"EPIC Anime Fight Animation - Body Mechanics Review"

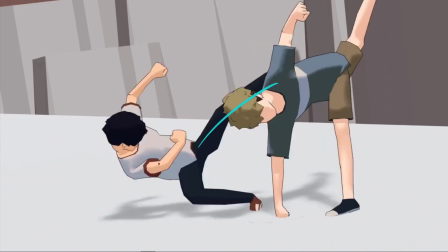(4:08)
I think there's contrasting things happening here. I wouldn't have his leg kick up here because it looks like he's kicking up as he's punching down.
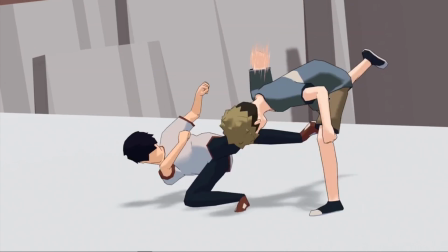(4:15)
I'd just have the leg shoot out from over here. So have it whoosh, that way.
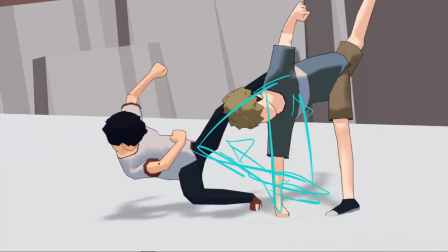(4:19)
And then that'll also give you some opportunity to have that leg push off more, which will give you slightly more believable body mechanics.
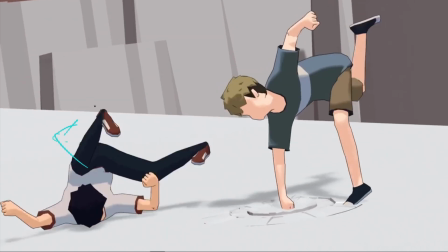(4:28)
This is very broken. Again, just getting that curve through the spine. Alright, tracking the head.
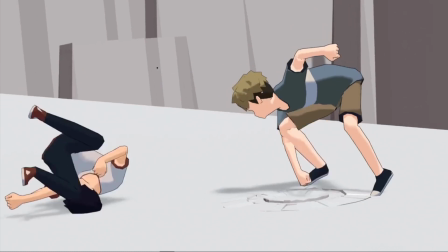(4:39)
I know it's a moving camera, but it's really not helping that the arc of the head is a little too crazy as well.
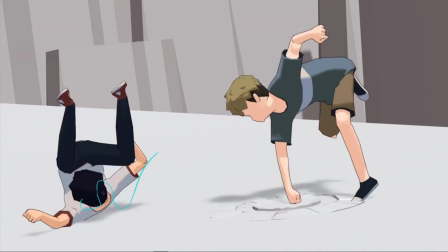(4:45)
So we've kind of got a motion that goes up and then down and then over here and then out and then round. I think really you could probably just get that much simpler.
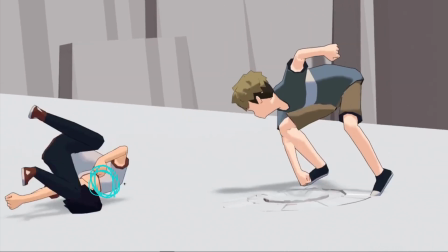(4:57)
So through here, probably hold it back, don't have that slam down, dragging that up as the body unwinds, which is nice.
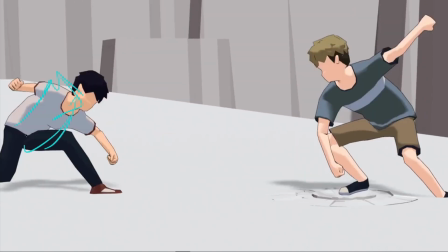(5:06)
I'd have the body unwind to sort of this kind of reversal into this antic, probably also keep the head more in this space. So that whole pose over this way, get it more over that knee.
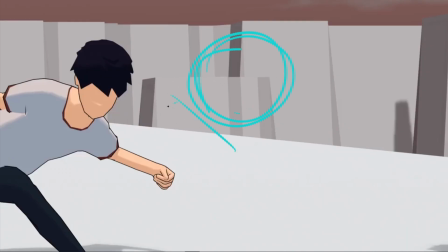(5:19)
I'd definitely have the camera kind of much more central here so that we're with him, winding up a big antic pose, whatever the pose is you have here.
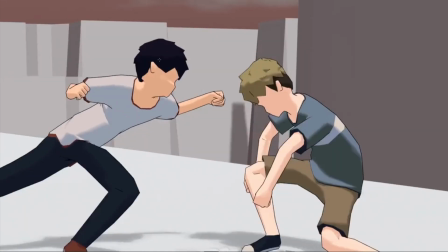(5:28)
Because at the moment, the headspace is over here, and then it's over here, and then it's back here, and then it's over here again.
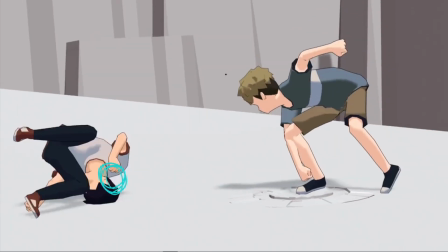(5:35)
Really track that so that we have pretty much a motion here up to maybe here,
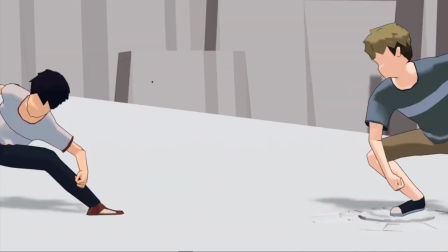(5:41)
and then we start to zoom in to here.
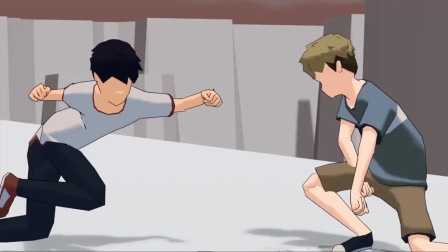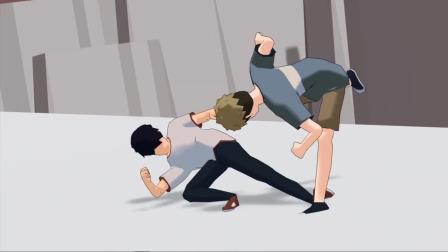(5:52)
Maybe a little antic back if you want it. This would be a lot clearer. At the moment, it's a little crazy.
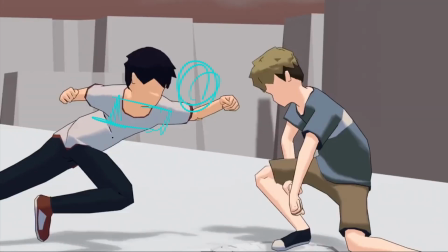(5:59)
I think if you want to do this, you want, okay, this is broken. So probably just get it a little less broken. I like that the hips are up this way. You could probably get this hip up more. Sorry if this is not clear. It's quite a difficult one. And then just make sure there's that nice C between them.
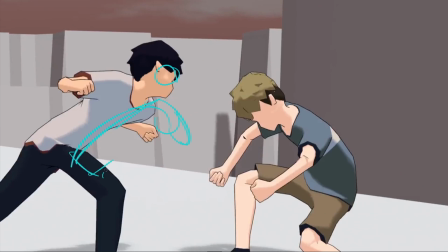(6:16)
All through here, a nice reverse into a huge
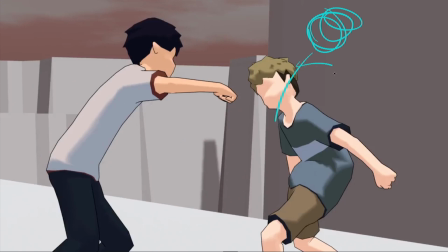(6:28)
if he's punching him, that is, you know, get a big, huge reversal from him.
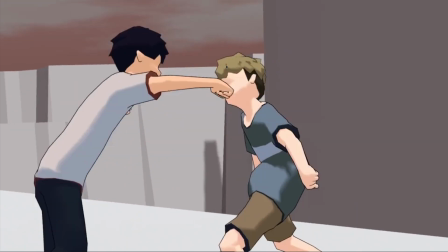(6:33)
And then there's really no shape change through here, so probably get similar to what you have now.
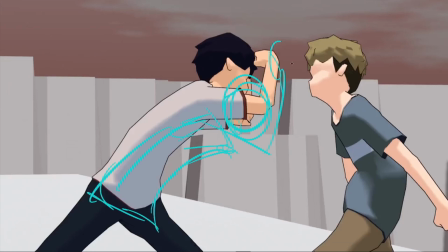(6:38)
That can work all the way down into here. If he's going for the knee, probably antic, so that it's clear that he's going to do that. Really almost want to shing, knee. And then definitely lead with the body here.
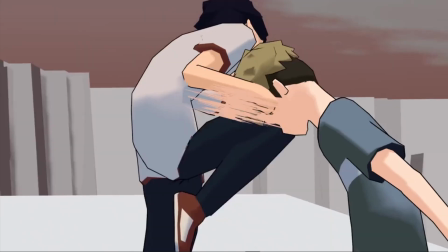(6:55)
Maybe not quite that crazy, and really get that slam into his knee. Oh.
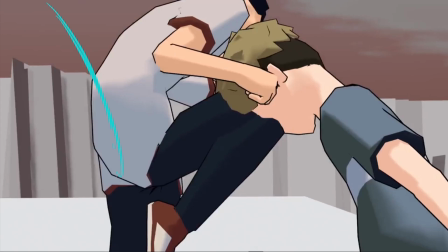(6:59)
So he's putting his whole weight into it, getting that reversal in there. This pose then becomes much clearer as well because you've just got head, knee.
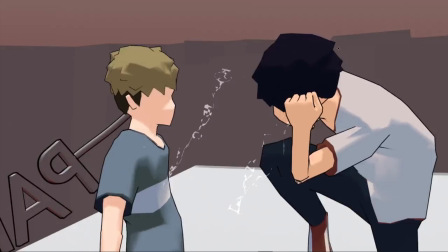(7:08)
So that will help a lot with the clarity. Then you've given yourself somewhere to go, so coming down from that pose into something more like this.
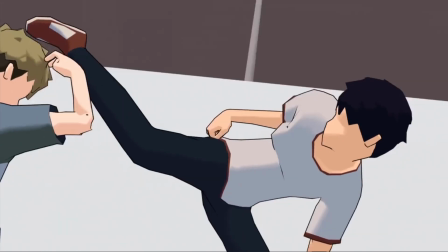(7:18)
Kind of unwinding this, I think, would be nice. I do really like this pose. Eventually into something a bit more like that.
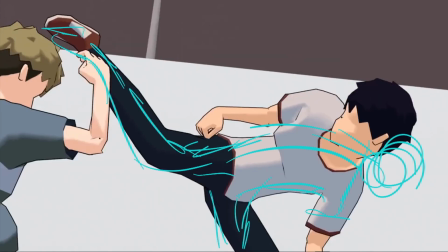(7:27)
I think with these cameras, you really want to concentrate on what you're focusing on. If you look at successful Sakuga from anime, then they're really just controlling screen space. If you're focusing on something, it's the thing that moves the least.
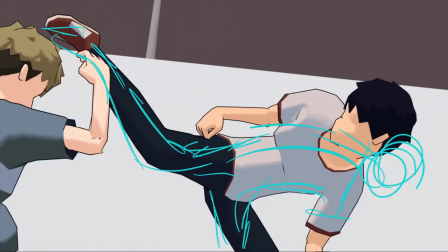(7:41)
So if you want to focus on the head, stick the camera on that, move everything else around it almost, and keep that as stable as possible.
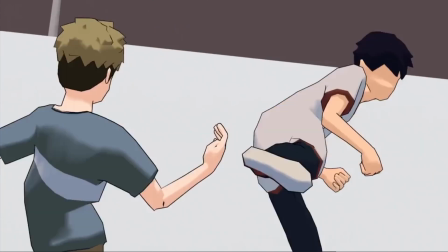(7:50)
Like here, I'm not sure what I'm supposed to be focusing on at all because it's the background that doesn't move the most.
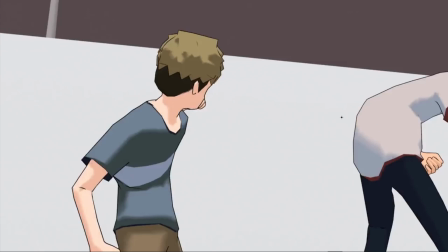(7:55)
So that would infer that the background is what we should be focusing on. Really like that effect you've got there.
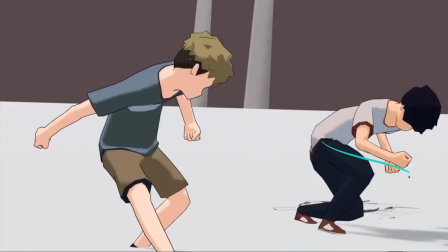(8:00)
Really cool. When he catches his weight, really put that out there.
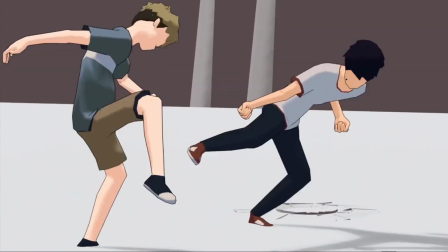(8:06)
Really, because he's not only falling that way, he's kind of been pushed back from the force that way.
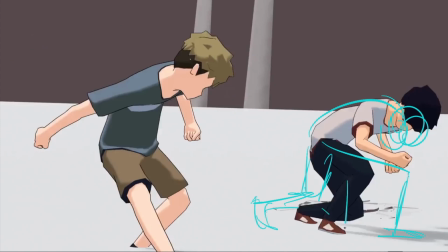(8:11)
So he really needs to be stable between these feet here.
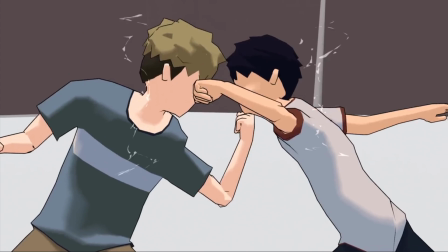(8:15)
And then as this is your last frame, I think it's worth talking about get this so that it's not an S shape. At the moment, we've kind of got an S shape going on. So get that nice C. A lack of flow here. We're kind of losing this part of the arm. It feels like all just one part, but then this bit is broken.
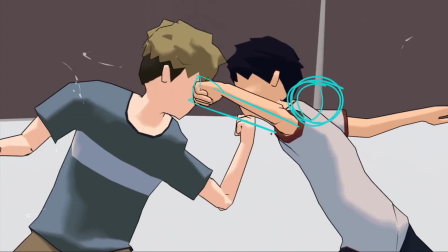(8:32)
Probably want your arm straight. So I'd maybe see if there's a way that you can get that. All right, let's work on this. So arm higher. So then face exposed.
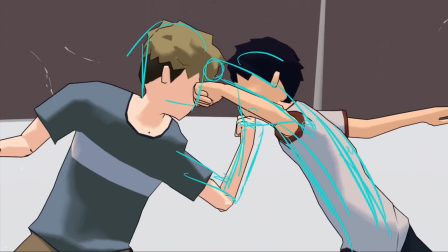(8:46)
This can follow this nice pose that you got here. And I think if you're doing an uppercut, probably want something a bit more like this. Having the chest like that gets the head a bit further back, allows you to straighten this arm, much clearer pose, much nicer.
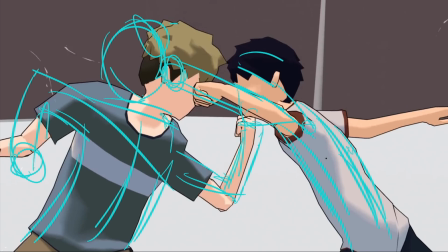(9:02)
Flow through the arms here. Probably have something a bit more like this on this arm.
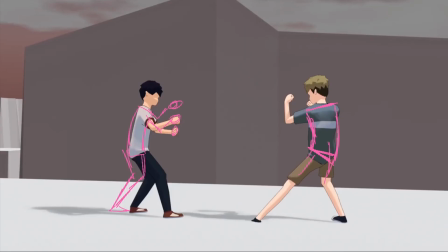(9:08)
I think that will flow a bit nicer. Let's have a quick look at the other guy, see if there's any massive glaring issues.
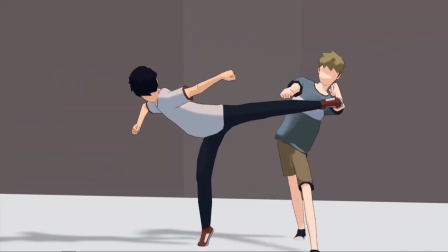(9:14)
I think it's going to be much of the same. One thing I did want to point out, this punch down, he very much hits a spot here.
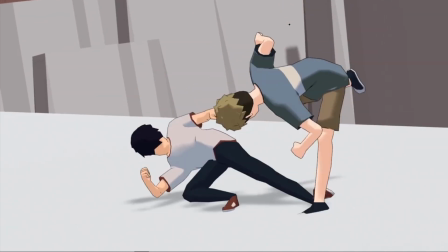(9:20)
And it feels like he hits something, which is why he's then slamming through. But I feel like it should feel like a nice anime exaggeration moment.
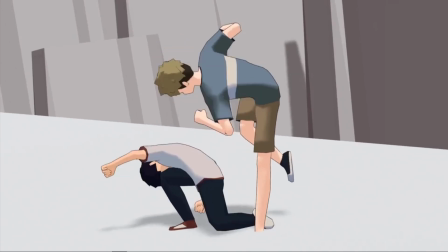(9:28)
So I think you really want to ease into this as if it suddenly hits slow motion and not just pivot at the hips as well.
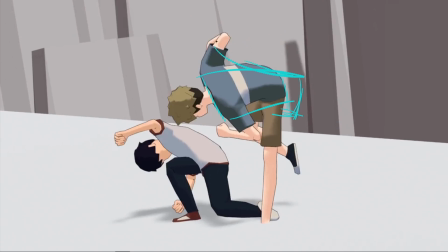(9:34)
So probably get this back a bit. And I'd also probably still be in more of a reversal, if possible.
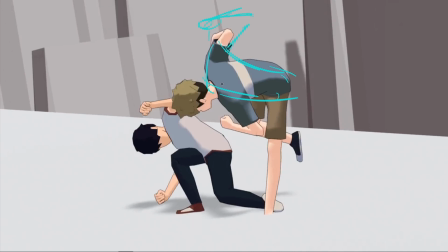(9:41)
Really sell that fist as well. That leg might be a bit too much, but I do think it balances the pose a little more and allows you to get that flow through there.
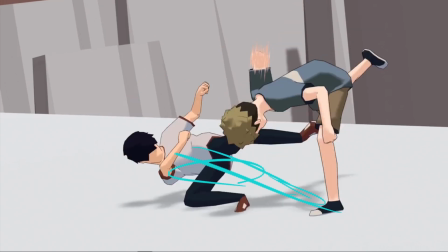(9:54)
But ease into this and then crash down through this. There's not enough contrast between these poses for me.
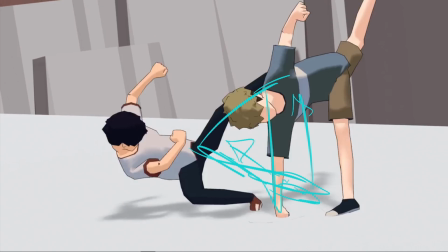(10:01)
It's only in the timing, but I think you want that contrast in the posing as well, which will really help.
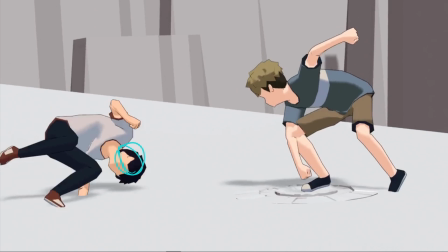(10:05)
But yeah, and I guess apply the notes that I said to this with the spine shape and the camera work to the other guy.
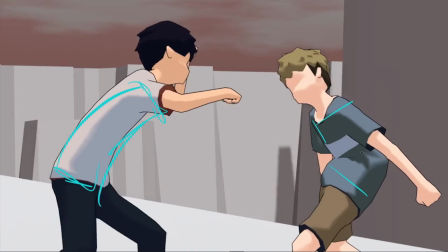(10:12)
Here you can see that's a little bit too broken, at least in the center here, so try and even that out a bit. But to be honest, if he's punching him back, I don't think this is the right pose for him. I think he wants to be more of this.
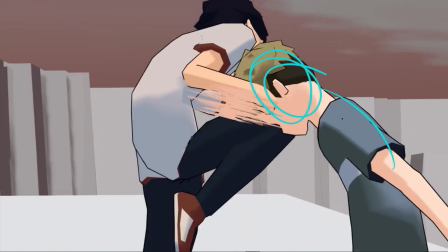(10:26)
And then he can come down as he kind of drunkenly falls or staggers forward into the knee.
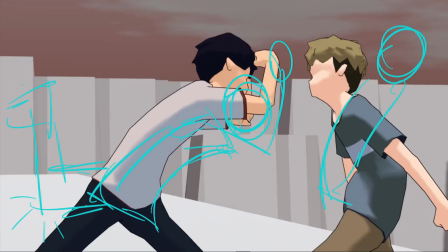(10:32)
When you've got this and this, it's really going to crash down if you get both at the same time.
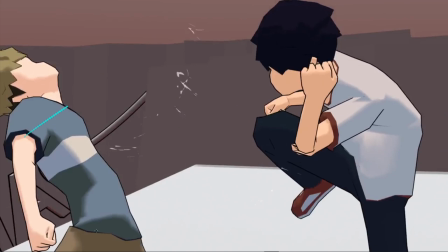(10:38)
Whoa. And this is cool, and just make sure that that spine is nice and clean.
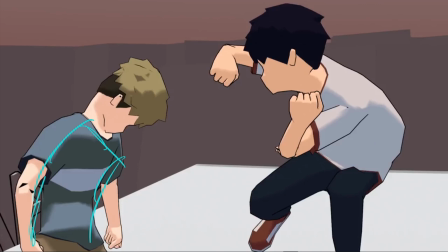(10:43)
And then make sure that you're countering those hips properly with the chest. So probably get them back here so that your head space doesn't move too much back and forth,
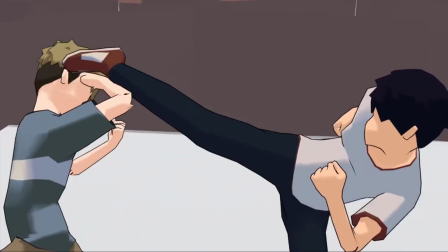(10:52)
which will also help because this won't feel as awkward because they've kind of got a bit of distance between them,
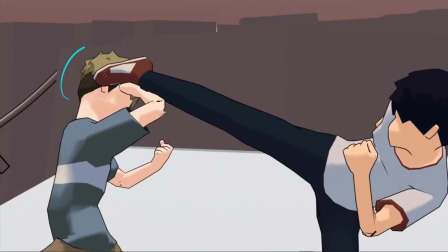(10:57)
so you can really get this leg extended. I think this is a nice pose.
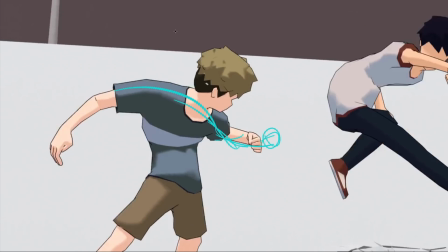(11:02)
I like the flow. I think you could, push that a little more like we said with the others. And then I really want to see this twist.
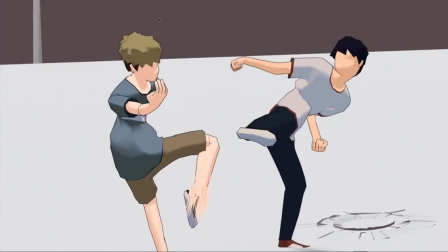(11:09)
It feels like he's doing this big wind up for a twist and it never happens. And I kind of wish it did.
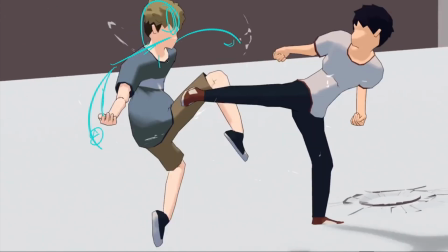(11:14)
I wish we saw the back of his head and whatever that twist is lining up for.
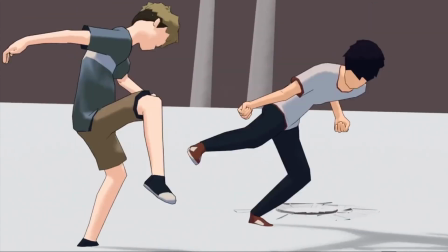(11:19)
Because then I feel that this would then be fine to come out of that twist back into this.
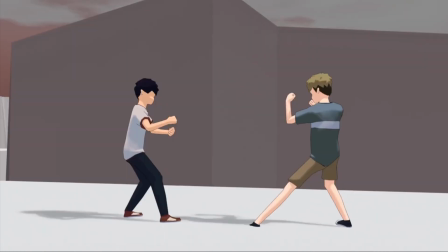(11:24)
But yeah, great work, man. Thanks a lot for sharing it.